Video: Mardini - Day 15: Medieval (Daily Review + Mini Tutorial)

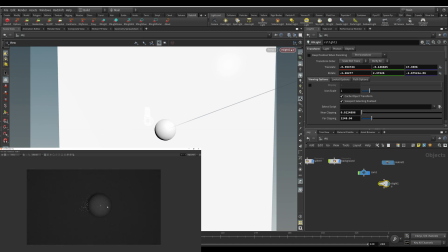And if I take a look at this light, you can see that it's not really doing much. Oh, and also this is extremely reflective. Let me just change that real quickly. Okay, yeah, this just puts a very basic light, right?
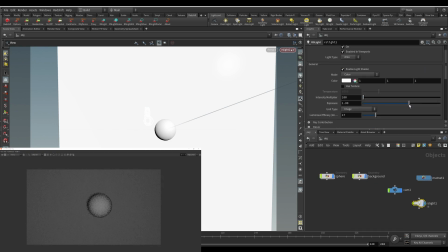And this light is generally not too hectic. It's more of an ambient light. It's just sort of setting you up just so that you have something.
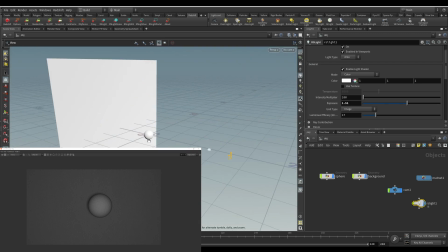So that's your full light, right? The next light that you'll generally add is what's known as a key light.
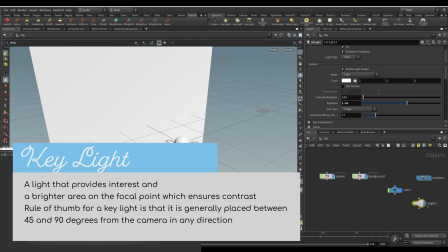So a key light, you generally, I'd say it's probably about 45 degrees from the camera, usually.
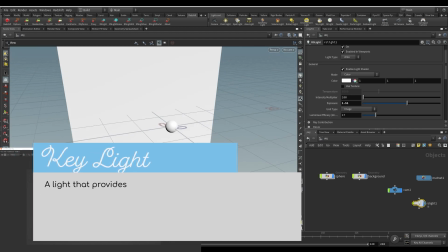Obviously, that isn't like a hard and fast rule. If you have very dramatic lighting, then it's more of like 90 degrees, and that can be in any direction, right?
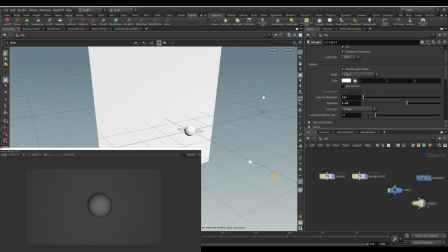It can be left, right, up, down, wherever.
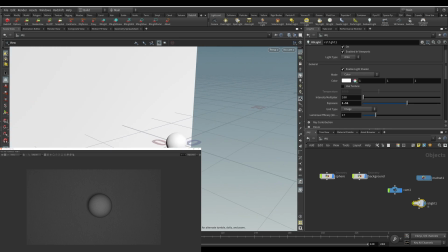So I'm just going to go about 45 degrees left. for my key light, and just drop a light over here.
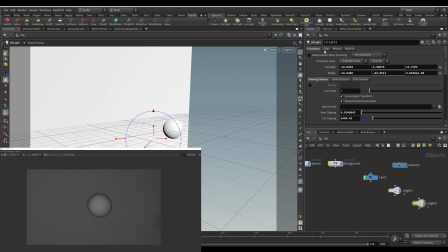So now I have a key light, and this one is generally brighter than the full light.
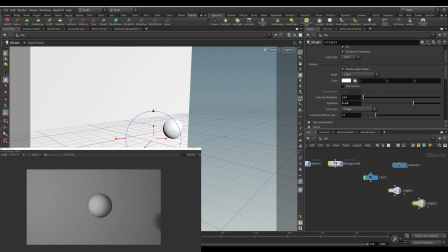It's also more focused. So you'll notice that this is kind of everywhere at the moment, but a full light is more focused towards the actual sort of focal point.
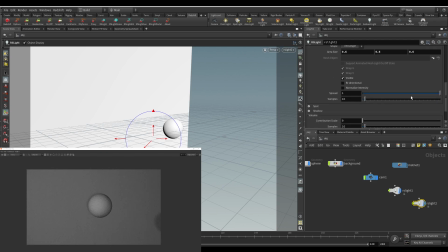So I'll decrease the area size on this, maybe even decrease the spread. So this is a bit different in Mantra, but not too much. So maybe that's okay, and then drop exposure a bit. Right, so something like that. That's your key light. And I'm just going to change it a bit because I don't like the shadow that it's casting on the background.
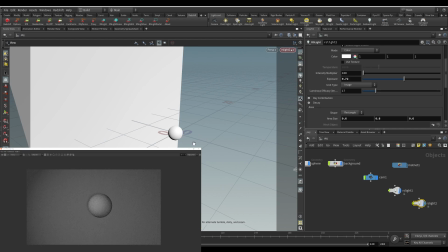Remember, no hard and fast rules.
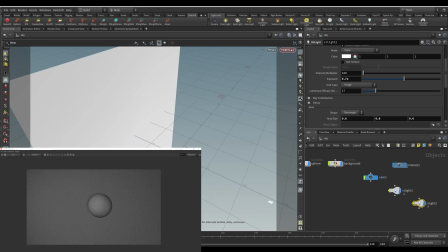45 degrees is where I would say you can start sort of trying to position it from, but really there's no real rule to it.
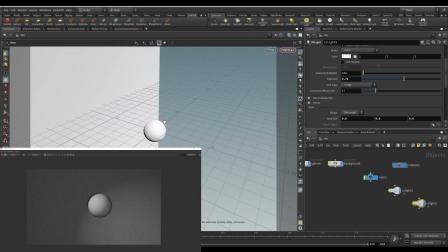I'm just going to find a place that I like. Maybe something like that. I think it's kind of cool having that light also touch the back there. Okay, so now you have your key light, right? So I'm just going to change these names. This is full. Actually, I'll call him full. And this is your key light.
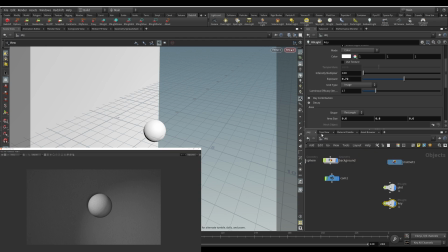Key. So you have your full and you have your key. The next one that you generally add, and this once again is for portraiture.
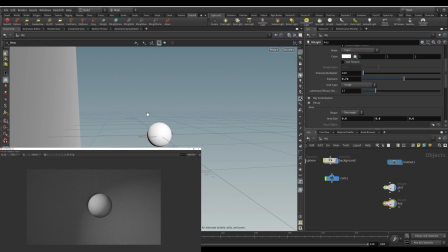And as I said, this is sort of used for most shots. So then you have what's known as a rim light.
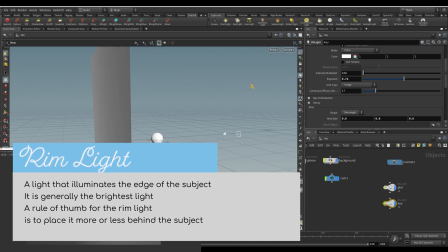And this one, you kind of want to position about 45 degrees behind the subject. Maybe a bit less, I'd say maybe 30 or so. Once again, not a hard and fast rule.
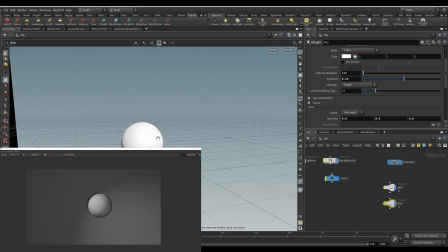This one is very bright and hits just the edge. That gives you some edge detail.
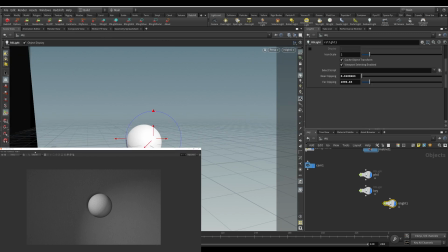So I'm going to put one right over here. Switch on this render, see how this looks. Okay, so this one is going to be rim. And over here, I'm just going to increase the exposure on it until it's very bright so I can see what I'm working with.
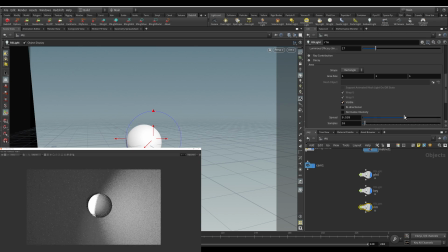Once again, this is a very focused light, so I'm going to decrease the spread quite a bit, decrease the exposure a little. And okay, so now let's make a few changes. I don't want this to be visible because it might come into the view of the camera. So now I'm going to change its position.
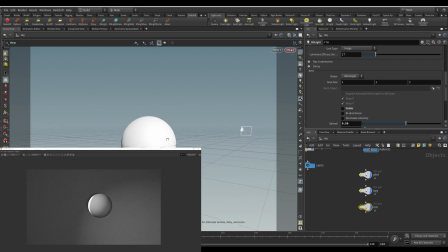Just sort of want to hit the back of this, just the edge, angle it up a bit, something kind of like that.
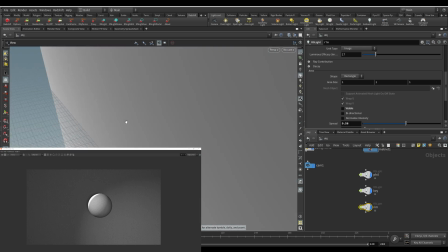Okay, then generally the last light that you want is the background light. So this is just something to sort of give the background a bit of depth. So what you have here is a good setup, right? And you have the full light that allows you to see all of this over here. You have, and I'm just going to put F for full, and then this over here is your key light, right? And then this over here, that's your rim light. So now you can see that all of these lights play a very important role in providing contrast between the subject and the background. Now, this dark edge over here, maybe you want it, maybe you don't, but either way, it's good contrast, right? You're very much separating this from the background. If you just think back a little bit, when we just had that very uniform flat lighting, nothing was in focus. Now we can clearly see that the sphere is a focal point, right? It's got all these sorts of details added to it, but it's all added with lighting. And another thing to remember is that this is the same material as the background. So the only differentiating factor with this is the lighting. So this gives you an idea of how important lighting is. Even in a scene where everything is the same material, lighting is what separates it.
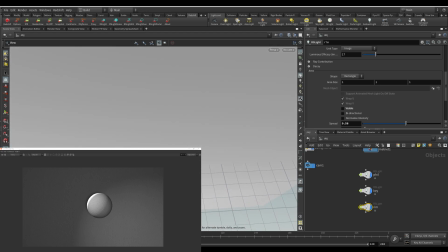So as I was saying, we add a background light next. This is just a bit of a light on the background.
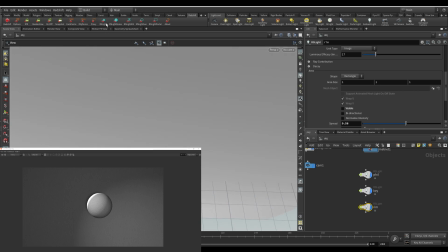That's all there really is to it. Add a light over here and check this render out.
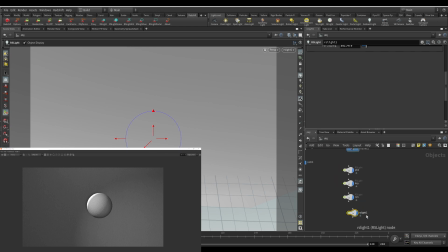Yeah, so you can control this. I'm just going to call this background. And over here, maybe play around with exposure a bit. Something like that. That's not bad. And you can go in a bit closer with it. It's also quite nice to have it as a very sort of shaped light.
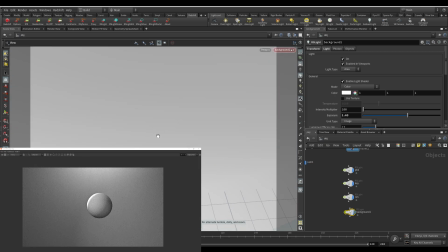So oftentimes you'll see it kind of above like this, where it creates this sort of shape.
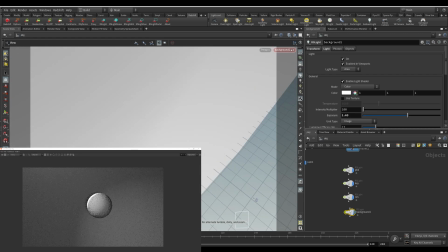But other times they might do it sort of angled from where your key light and rim light are.
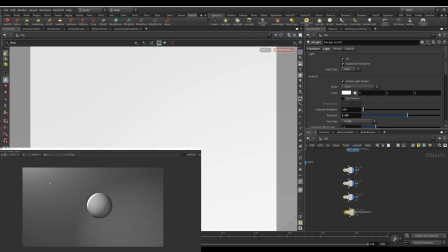So like this, right? So now it looks like it's all the same light source.
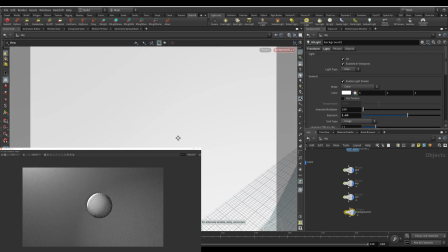And it's not actually, but it looks like it is. So that's another thing that you can do. They also sometimes narrow it.
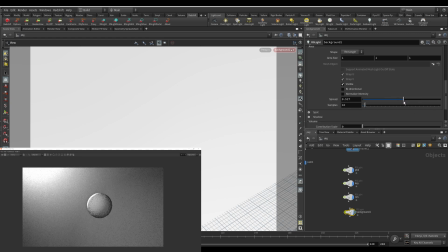So once again, you decrease the spread. It's more of a focused light like that, right? So like this, it almost appears as if this background light is what's causing your rim light. And that's just trickery. That's not actually what's causing it, but it looks like it. So yeah, that's another thing that you can do.
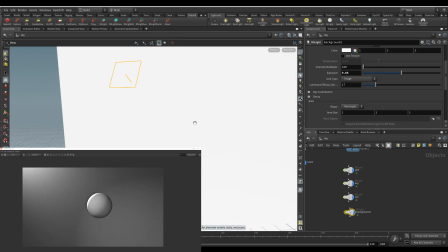Now, more interest that you can add to your lighting setup. So this is a very dramatic lighting setup so far. But some other things that you can add is a slight color tint. So what I would say is full over here, Dr. Full, is oftentimes
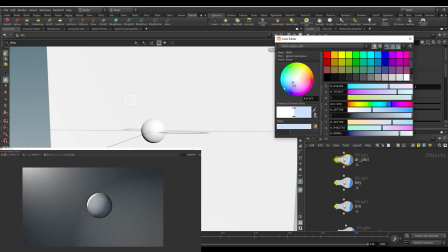a more blue ambient light. So we go a little bit blue on this, right? Adds a lot of interest to this, makes it a bit moody.
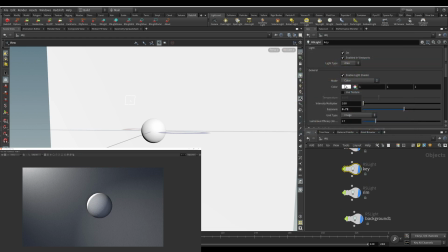Then I would say key light, you want in a sort of warmer tone, something around there.
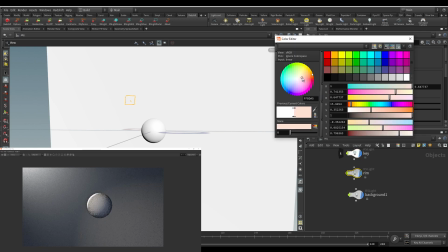And then room light you can leave as just white, but you can also go with like a more yellowish tone or orangish tone.
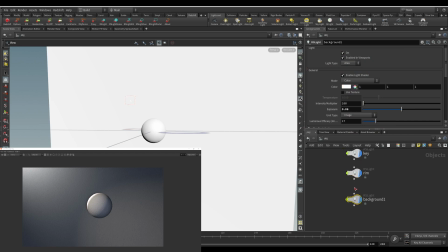And you can split tone an image like this. Let's do background as a little bit of an orange light, right? So now you can see there's a lot of interest, and it's not coming from geometry or texturing or materials, any of that stuff.
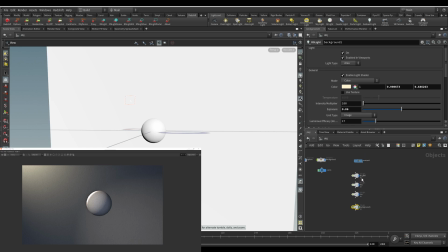It's literally just from lighting. So that's one way of doing it, right? Where you have your full light, your key light, your room light, and a background light. Super basic, right? You're just ensuring that there's a good variation across the surface. You're also ensuring that there's maybe a bit of color variation. So, you know, this doesn't look bad.
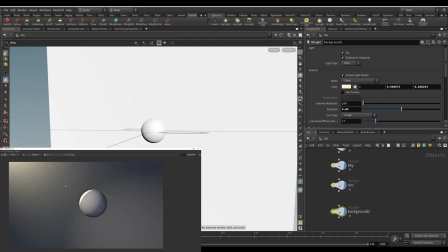Of course, you'd probably want to change a bunch of things, different materials and stuff, of course.
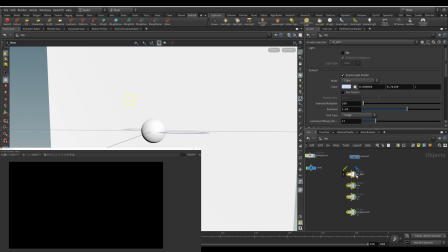So all of these, I'm just going to switch off and hide because I want to show you another way of setting up your lighting. So that was a very dramatic lighting, right? But maybe you don't want such dramatic lighting. Maybe you want it to feel more natural.
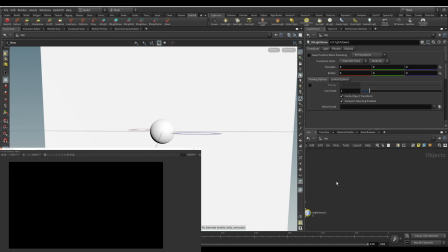So for natural light, I would say use an HDRI. It's the easiest way to get natural lighting. So I'm just going to call this one environment, so ENV, and I'll choose an HDRI. If you want free HDRIs, go to hdrihaven.com. It's actually a South African guy, so you know, I support him all the way, my man.
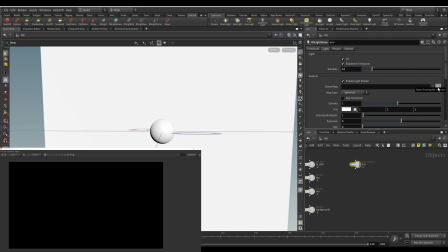He's got great HDRIs for free. You can just support him on Patreon or whatever you'd like.
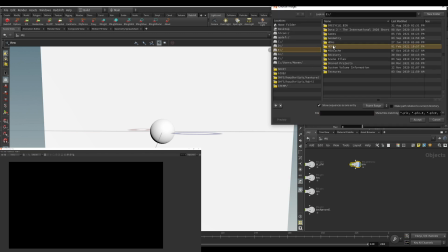But yeah, I always tell people to go there because he's got awesome stuff. I get most of mine there for free. They're nice. So let's see. So I'm just going to go Greenwich Park, right?
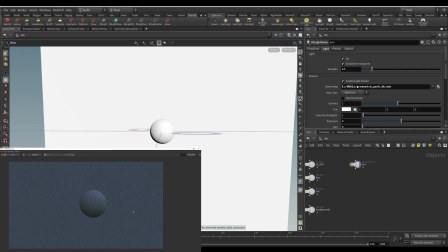Not sure how this one will look. Let's take a look. Okay, so it's a fairly blue ambient light, right? This is better than a full light because it's sort of adding more than what a full light would add. It's even sort of got a direction. There's a bit of green being cast on this because I believe like the bottom of this is a like grass or something.
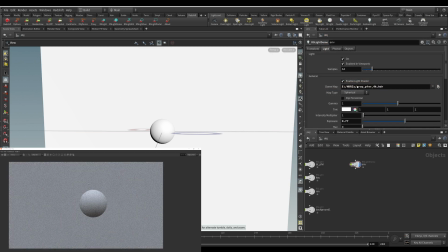So let's also just change this to something else. Grape here, right? Very sort of uniform, soft lighting. Then maybe let's try another one, roof garden. This one's a little bit more lifted.
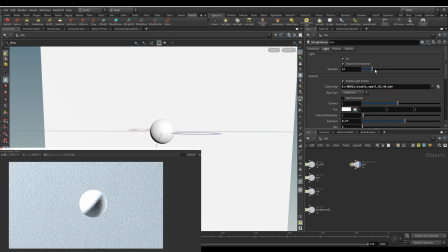It's got some more light to it. Studio, high contrast. So drop the exposure on this.
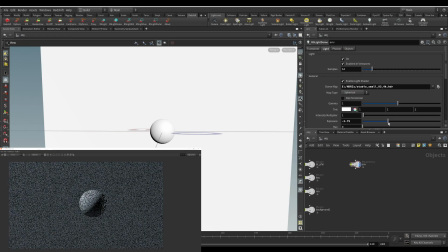Sort of dramatic.